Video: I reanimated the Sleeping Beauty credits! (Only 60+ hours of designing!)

Hello friends! So this video is going to be very different from the stuff that I normally make. I wanted to make an art project inspired by Sleeping Beauty, and especially since this movie was an animation, I wanted to test my own animation skills just to see what I could come up with. But in order to show this animation, I want to jump back to the very start of this process, which was over a month ago. So let's jump back to May 7th and go through this very time-consuming project.
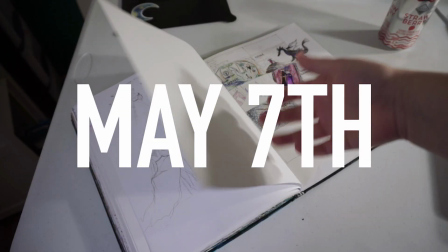33s
This here is my storyboard for this project.
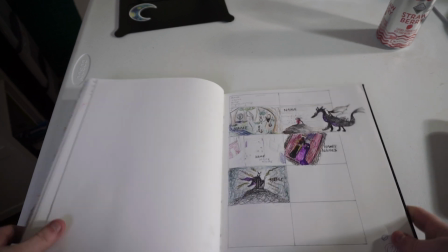37s
What I did was I recreated scenes from the movies in my own style,
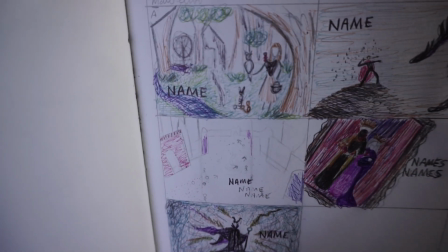42s
and what I wanted to do was to create like a specific frame for each of the characters to really embody their personalities.
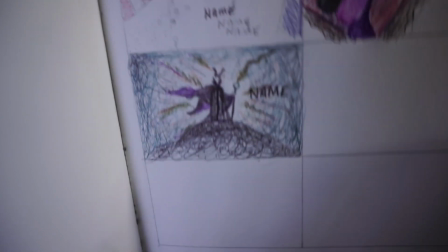51s
There's various colors, various techniques, and so I had to find a way to convert this image I'd sketched here into a digital creation.
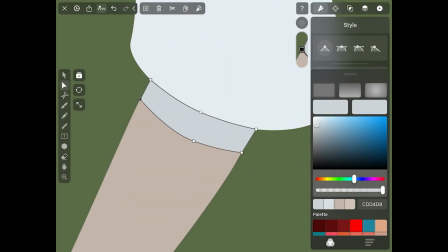60s
Anytime I create digitally, I'm doing a ton of adjustments. So it's not just like I put one thing on the screen.
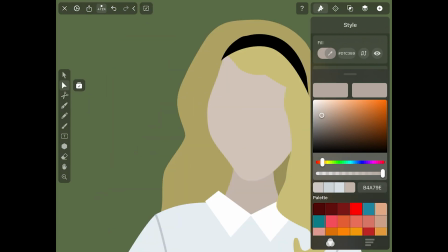67s
It requires a lot of editing, a lot of changing, and just trying everything until it works.
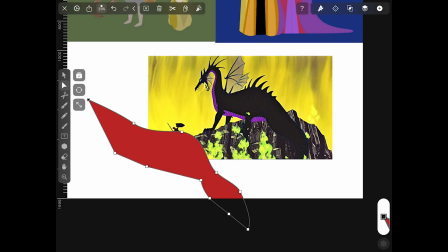73s
Alright, and then here's Maleficent as the dragon. This I was very scared to approach, but it turned out a lot better than I thought.
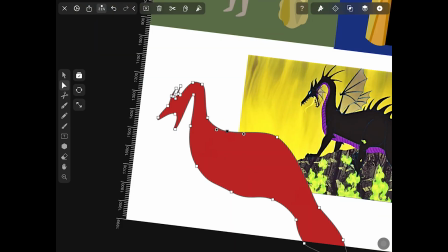83s
Apparently my art skills are better than I know.
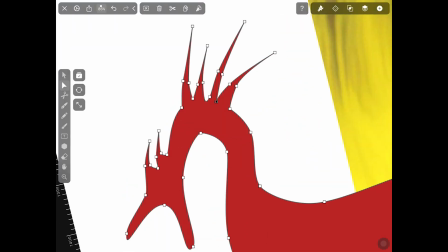86s
But yeah, same with this one, lots of adjustments, and with every one of these characters, what you're seeing here is not the final product.
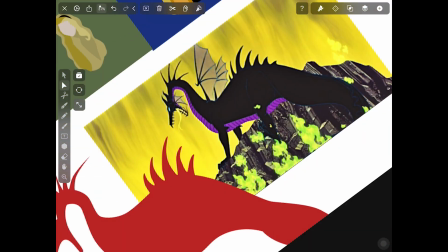95s
With every one of them had further adjustments later on that I just didn't film because it just wasn't necessary.
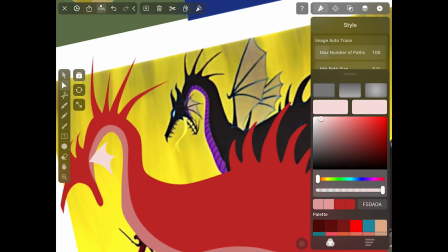102s
And here's the wings, which the wings are on a separate layer,
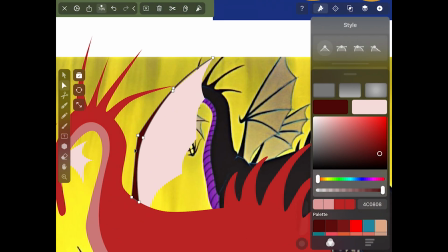107s
so they will move independently of the dragon, which will give it that more animated quality.
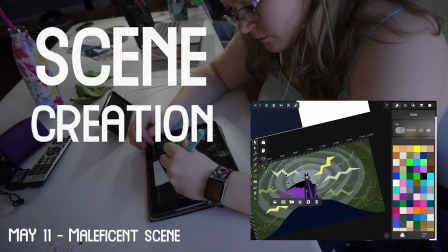114s
Alright, and here is scene creation.
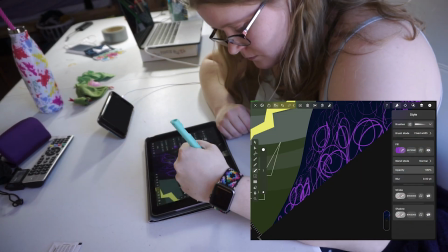116s
So what you see in the final product looks a lot different from this, but I had to sketch out on the iPad what I wanted,
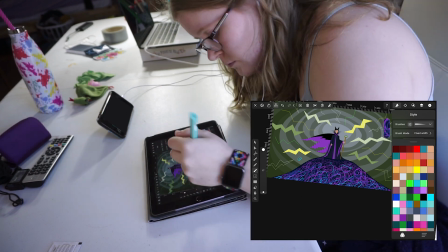125s
get all the colors there, and then import it to the computer later on to get it finalized for the animation stage.
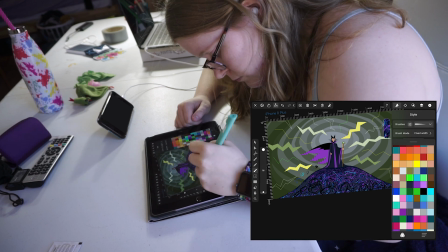132s
So there's a lot of stages here.
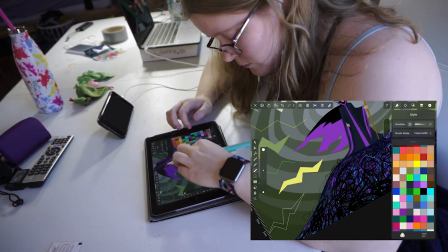134s
But yeah, Maleficent, she just had a very kind of stormy, like dramatic vibe, so that's what I went with.
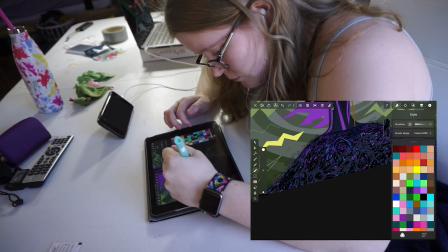142s
And yeah, same with everything else, tons of adjustments, because you can never go wrong with adjustments.
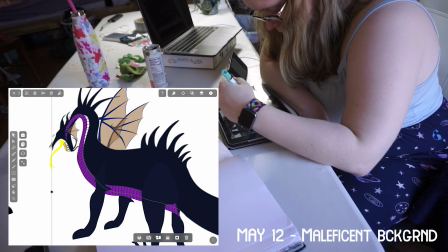148s
This is technically the Phillip Scene, but the emphasis is more on Maleficent because, like, dragons are cool.
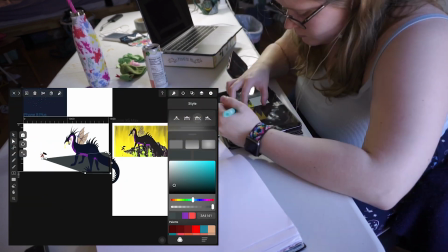153s
But yeah, so it was essentially building the scene from the movie, but in the way that I would want it to be done.
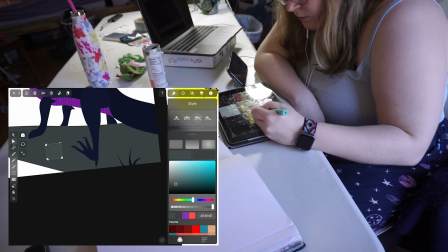161s
A lot of getting everything perfect, because if it's not perfect, then I'm gonna see those problems, even though a just casual viewer might not.
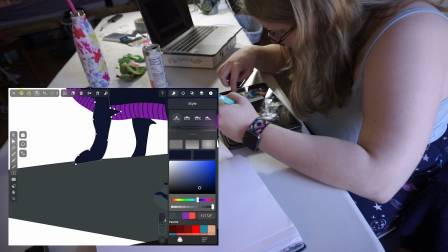170s
During this time, the app that I was using kept crashing because I was really pushing the system,
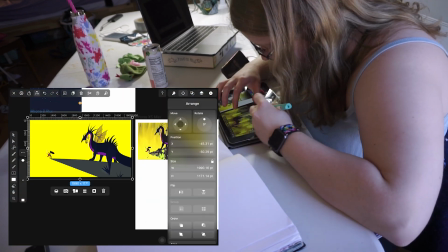176s
and it was so frustrating to have to start over and over and over again.
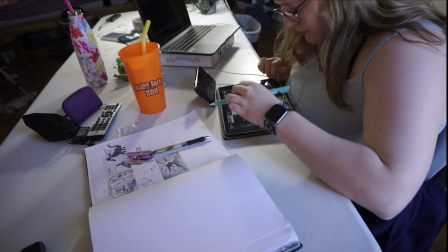181s
And so the footage that I had captured for the background thing did not save,
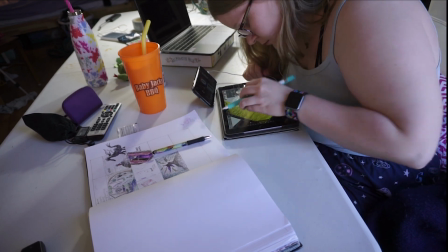186s
so pretty much the entire background is just getting that kind of waterfall look.
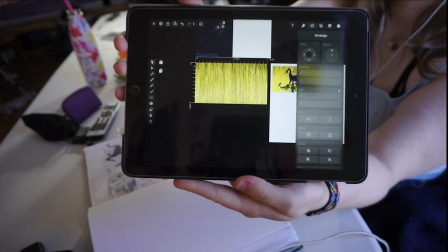191s
And so here is the best that I could do, so you can kind of see that it's just sketching on layers and layers and layers.
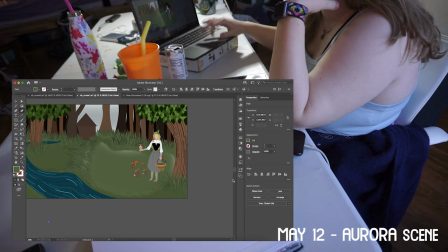199s
Alright, now we're into the adjustments for the Sleeping Beauty image.
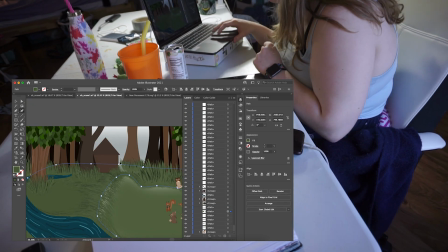203s
Every single blade of grass you see here is an individual sketch.
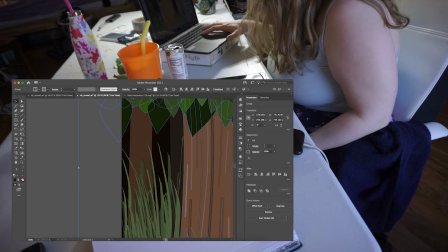209s
In order to make the file easier to deal with, I kept trying to compile everything, which was a nightmare.
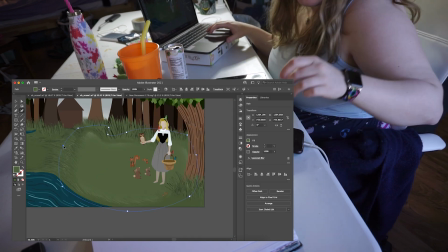216s
This is one of the things that took me the most time, was just getting everything in the same groups,
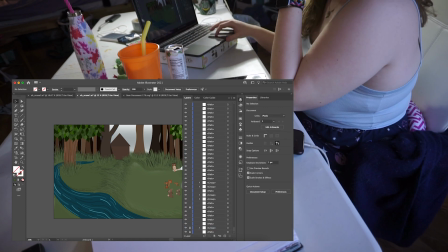222s
and you can just see, like, in the corner there how many layers this was. It was nightmare.
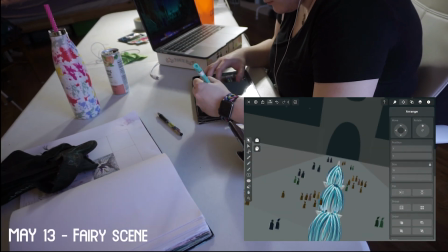229s
Alright, and so for the fairy scene, this was inspired by a scene in the movie, but this particular image was one I created from scratch.
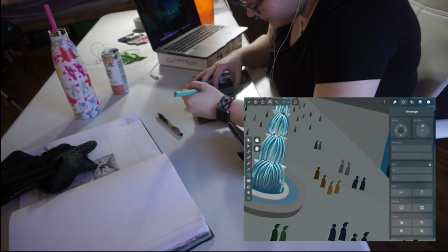237s
I tried to do that for the majority of these scenes, to have the inspiration be the movie, but the actual design be my own.
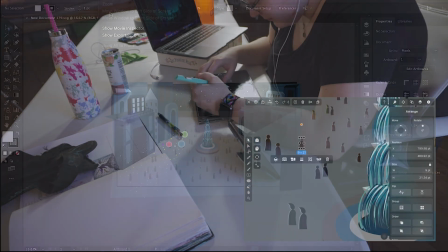246s
But that didn't always work out, like the dragon scene.